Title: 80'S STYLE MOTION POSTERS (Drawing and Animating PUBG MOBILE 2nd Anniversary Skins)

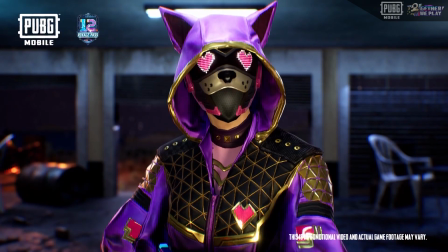This video is brought to you by PUBG Mobile. Download the game, get playing, and celebrate their second anniversary with them by clicking the link in the description.
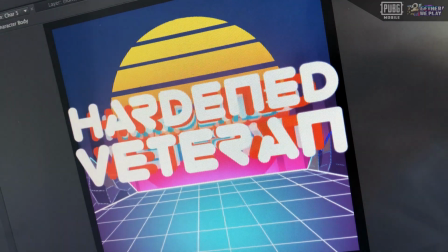Today, we're gonna be drawing, we're gonna be animating, and most importantly, crank up the synth music because we're headed back to the 80s. See, I've been wanting to do some more motion posters after my collab with the box office artists, but I didn't know exactly what angle to take with them or what characters to use. then the awesome people over at PUBG Mobile presented me with the perfect opportunity.
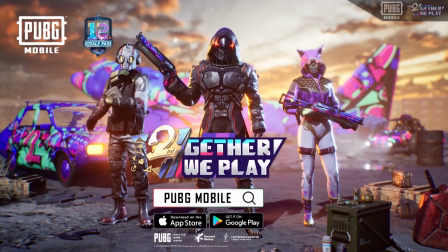See, they've just launched some awesome new skins to celebrate the second anniversary of their game, and those skins are pretty awesome looking.
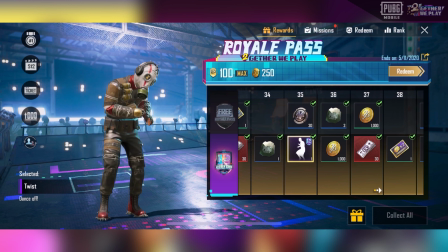I mean, take a look for yourself.
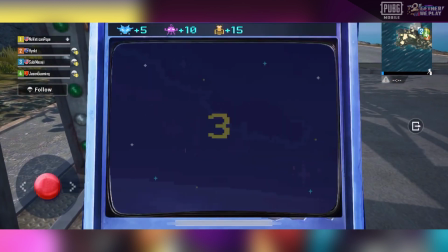So I saw those, and they told me that for their new season, they're leaning into a sort of 80s arcade-style aesthetic, and I immediately started having some ideas.
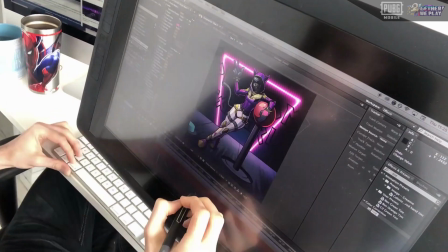So in today's episode, I'm going to draw the awesome skins that they've just released and design them into some wild, funky, 80s-style motion posters.
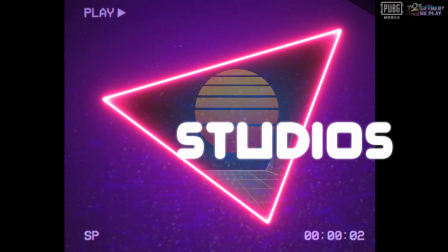I'm so excited for the amount of neon that's going to be in this video. Now, first up, I had to start with the Hardin' Veteran set.
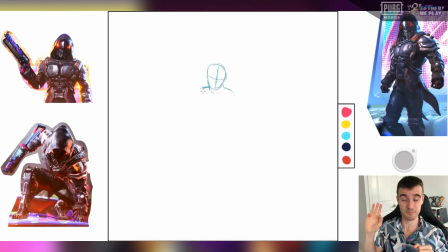Of the three skins, this is probably my favorite. I really like how all three look, but I just think this one is so sick-looking, and sometimes when I have a favorite in mind, I'll save it for second so that I warm up a little bit with one before going into my favorite,
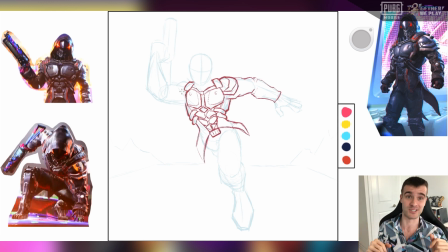than really nailing it with the second one, but I just couldn't resist. I think the skin is super cool looking and I really wanted to get to drawing it. I mean, the design is just his sort of padded armor kind of stuff. I love that he's got a really dark color palette and then some red streaks and the red eyes obviously stand out really nicely under the hood.
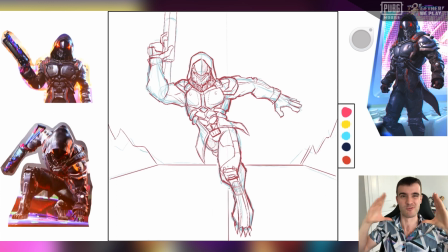And people who watch my videos regularly know I just really, really love a hood on any character design, especially a character that's meant for combat, because it's kind of like they're saying, even with my peripherals totally cut off,
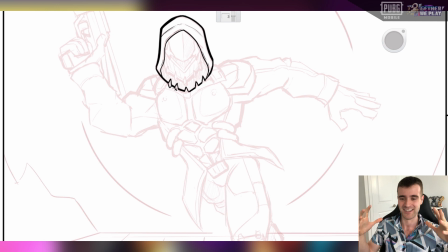I can still beat anyone in this fight. And that's just kind of like them showing off built into their design. So for this one, I wanted to lean a lot into the black parts of the character because he's got a really dark design overall.
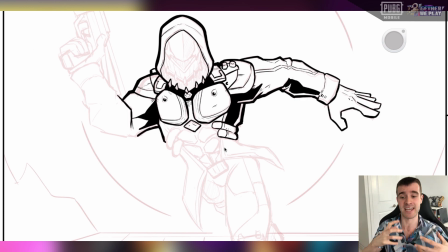I added a lot more sections of black than I normally would, and I thought that would stand out nicely against a background that was probably gonna have a lot of lights to it because,
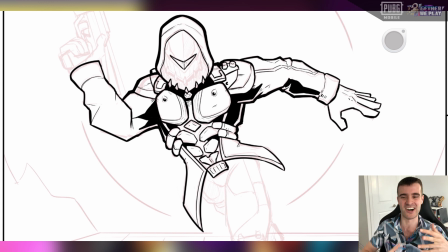you know, I'm gonna be working with a lot of neon and 80s glow kind of things.
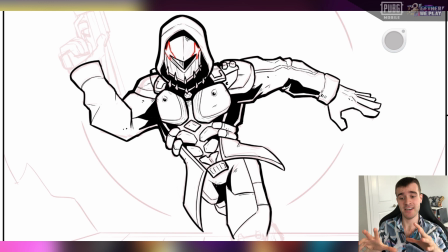Now you can see I kinda roughed in a background and I had a decent idea for what I wanted to do with the background,
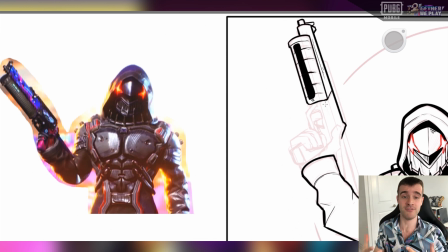but in terms of the animation, I didn't plan this one out as well as I should have. With the two coming up, I planned them out a lot better because of this one.
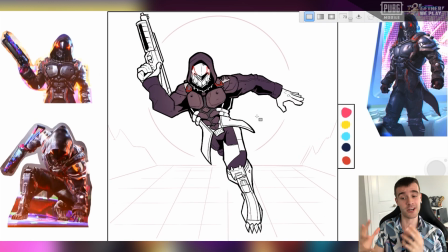I still like how this one turns out. It's just, I hadn't thought it through quite as much on the animation side.
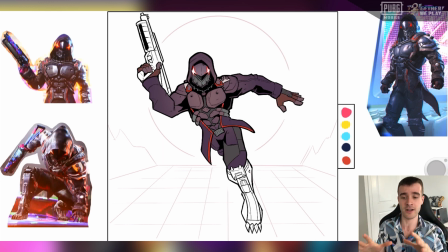But we'll get to that in animating. In the color palette here, you can see I'm leaning a lot more into the purple.
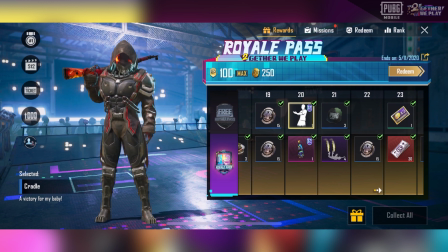Because this is going to be a really 80s-ed up piece, I take all of the black parts of the character and kind of just purple them up a bit.
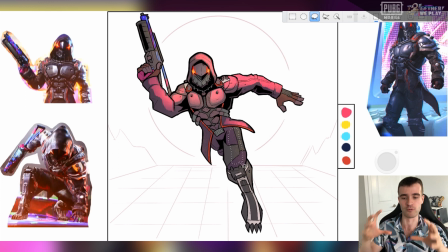And the lights on the character, I'm using a really saturated red on him. I really wanted to play around with the 80s colors. You can see I had a color palette in there before going into this.
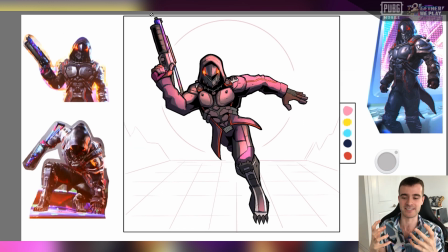And I knew that I just really wanted to lean into those 80s colors. because, you know, I want this to feel super 80s.
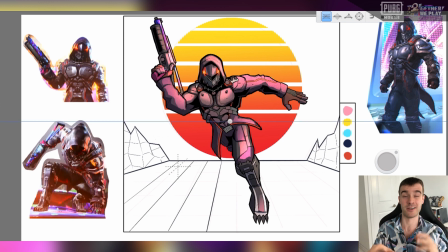This yellow to red sun that I'm working with in the background is an idea that I saw in a bunch of different 80s inspiration posters and stuff I was looking at.
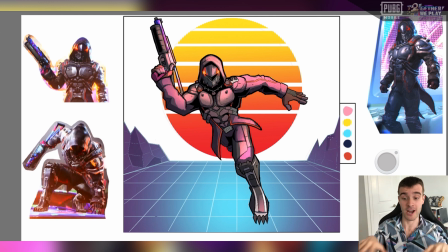Obviously, the wireframe ground and environment is something you see a lot in 80s stuff,
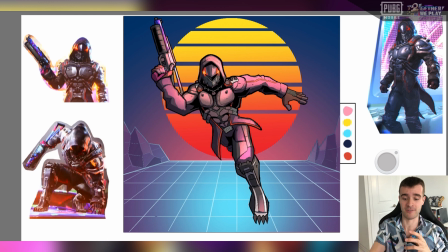and then I give him a lot of rim lighting because I figure I'll have a lot of light coming from in behind the character,
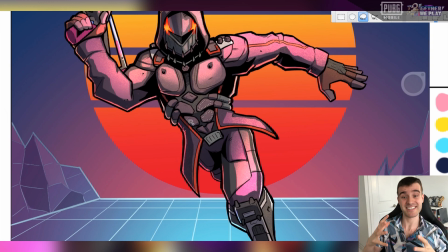again, from some neon stuff, and obviously that sun. Now, as I said, my animation ideas weren't as fleshed out for this one.
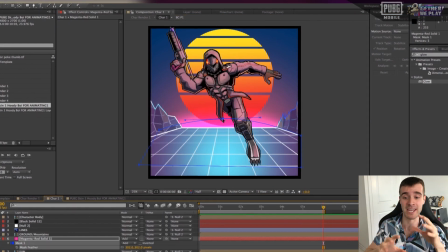I knew I wanted some glow on the Sun I ended up adding some grain in behind the character over everything else that I think works really well
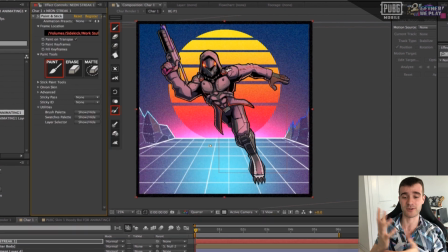And then you can see I was messing around with this idea of having a neon streak go around the character I don't actually end up using
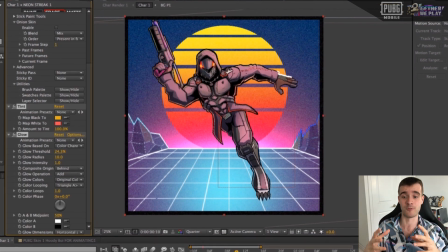that so My favorite part of this one ends up being what I do with the text where I have it kind of Pattern up
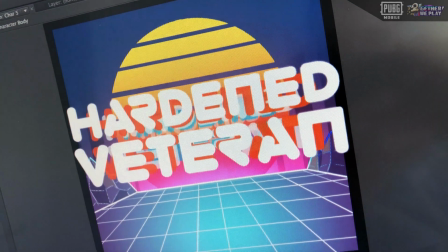from in behind the character and then pop out in front of us and do that wild 80s thing where a whole bunch of the text kind of moves in
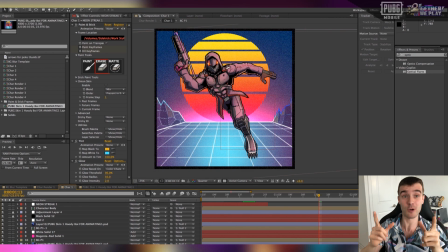a 3D pattern in behind itself then comes back together. I think it works well for this piece, but I am gonna plan out the animation better for the next one.
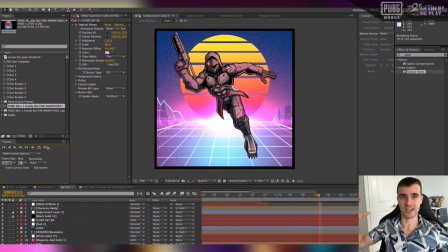But anyway, here's a look at our first motion poster.
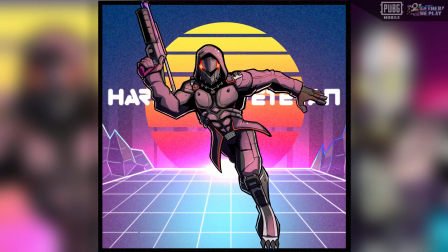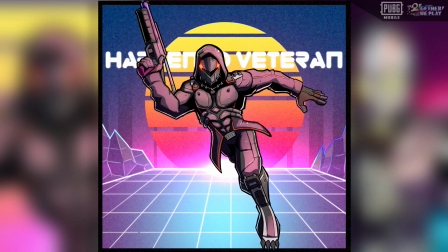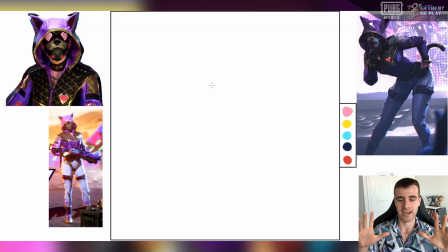Next up, we're working with the Phantom Catgirl set and with this one I had a better idea going into it. And see the people over at PUBG Mobile said that they weren't just going for an 80s aesthetic but for an 80s arcade kind of aesthetic.
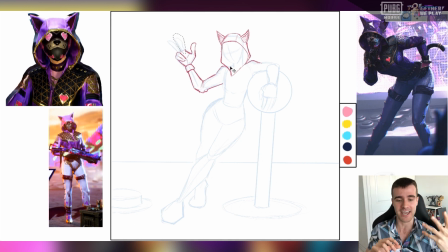You can see up on the reference image I've got on the right side of the screen, in behind the character, there's a giant arcade machine, and I thought, let's lean into that. And lean into that being a bit of a pun in this case, because you can see I've got the character leaning on a giant joystick.
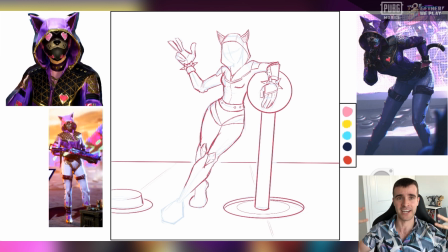So she's standing on an arcade machine, and then in behind her, I wanted to have some really bright, big, poppy neon. And this is probably the piece where I leaned the most into the big bright neon background,
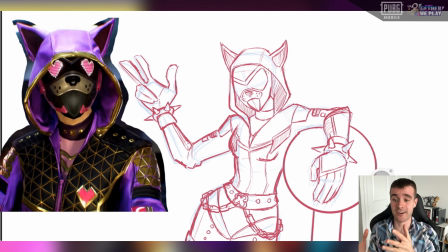which it might have been smarter for me to do that with the last character because his color palette is inherently the darkest,
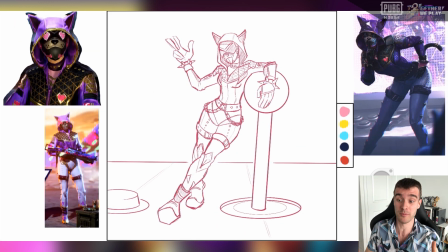and this character's is arguably the brightest and most saturated.
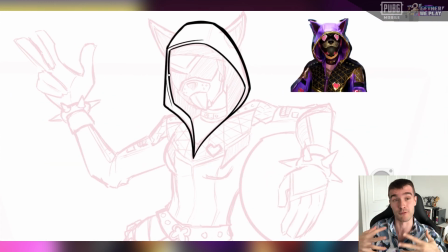She's got the really nice bright purple, I mean not quite bright, but much brighter than the other characters, purple jacket.
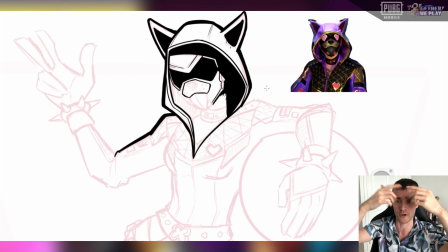It's got the cool gold lining both around the hood that helps draw focus to the face,
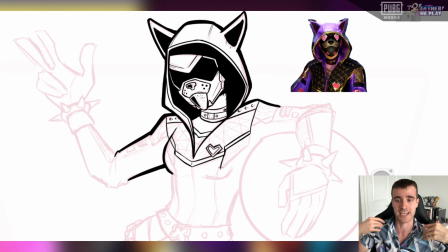as well as along the webby kind of texture on her chest, and then some bright pink in there on her heart eyes and her heart logo,
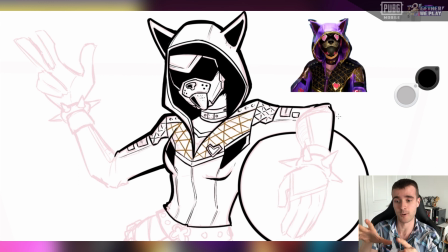and you can see that I didn't draw the eyes into this one, and that's because I knew I wanted to animate them.
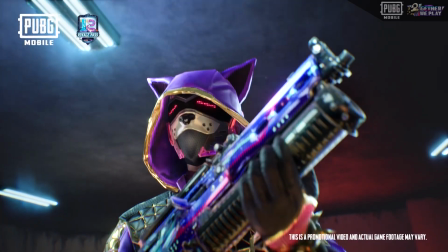If you look at one of the cinematics for the game, you can see that she's got eyes that can kind of move and blink,
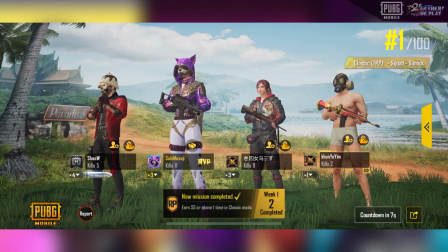like they're lights that can change from a heart shape to a line shape or whatever,
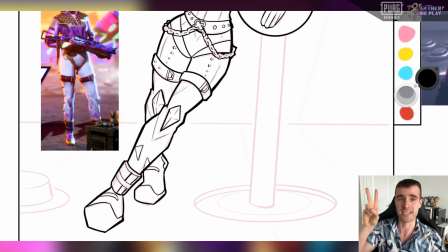so I knew I wanted to have the character in this cool pose, giving us the peace sign, and then kind of winking at us during the motion poster.
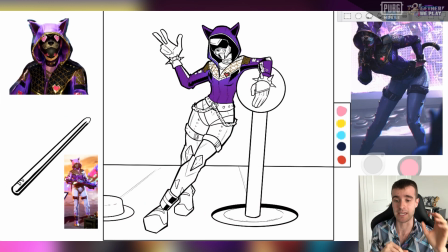So the eyes I end up building out separately in After Effects when we get to there.
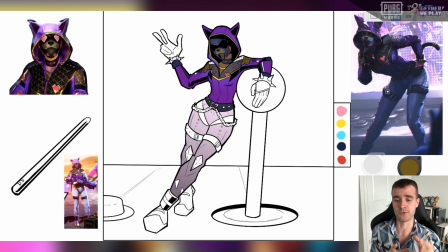You can also see I'm leaning a little bit more cartoony with this one, and with all of the skins,
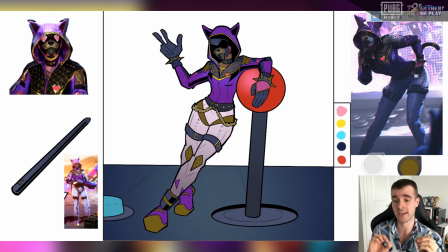I'm kind of stripping back a couple of the details from the original designs, just because that's kind of my style. I lean a little bit more into simplicity, so I keep some parts a little bit simpler while making sure it still looks very clearly like the original design.
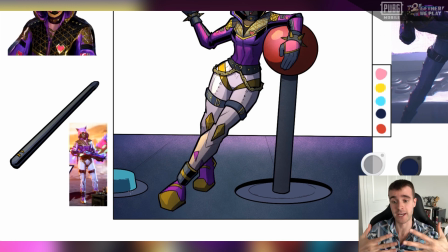Then you can see right now I'm doing the lighting and shading. I do put a bunch of lighting from in front of her as if there's a bit of a yellowy light in front of her,
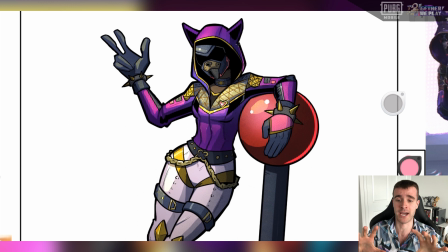but then I also add a bunch of bright pink rim lighting in behind her because I knew I wanted a lot of the neon behind her to be pink
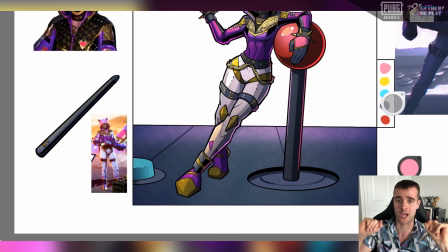as well.
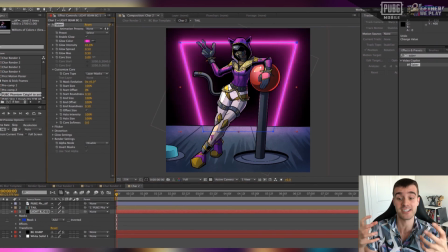And now that we've got the character into After Effects, you can see that it's starting to come together a bit more, especially with that neon coming in behind the character.
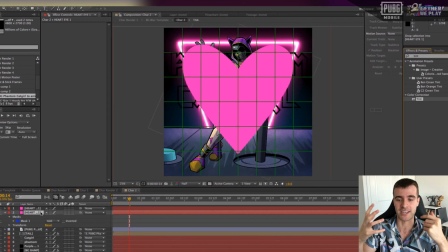And now I'm building out the hearts for the eyes and I have to build out a line.
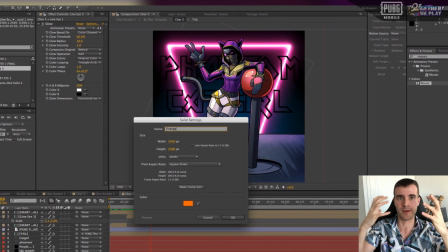I'm using the mosaic effect to make them look a little bit more pixelated because that's how her eyes look in the cinematic.
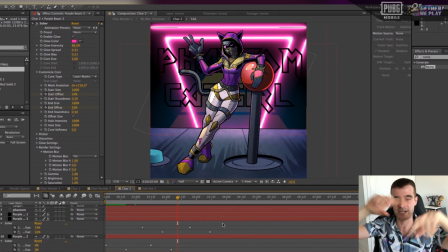And then in the background, I'm adding in some pink neon streaky kind of things inspired by some reference images I was looking at.
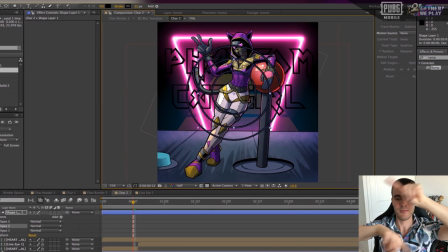One of them is going to stay in the whole time. Then two of them are going to kind of move around a bit. You can also see I was messing around with the tail.
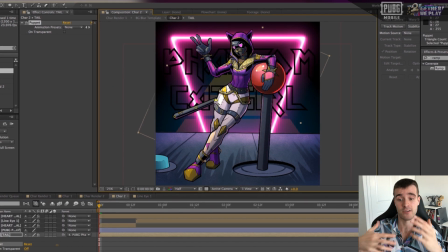I drew that separately from the rest of the piece so that I could animate it using the puppet tool.
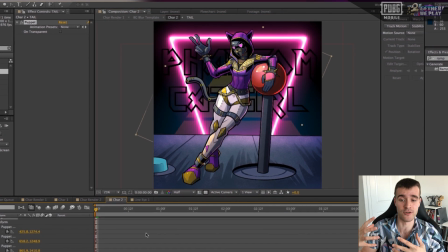I had a hard time figuring out exactly how I wanted it to move but I ended up making it kind of more subtle than it seems here.
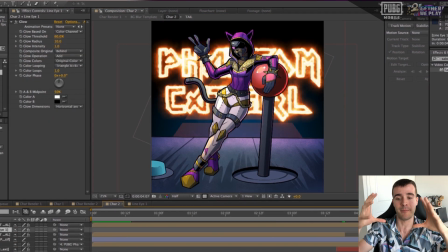I also thought I wanted to have the text in behind her kind of popping in and out but after messing around with it a few
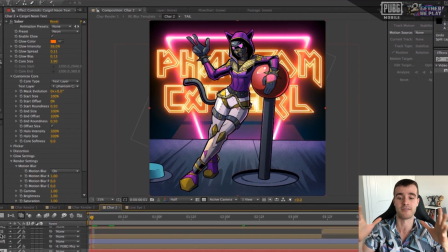times I figured it was better to just have it in there for most of the piece instead of just coming in near the end.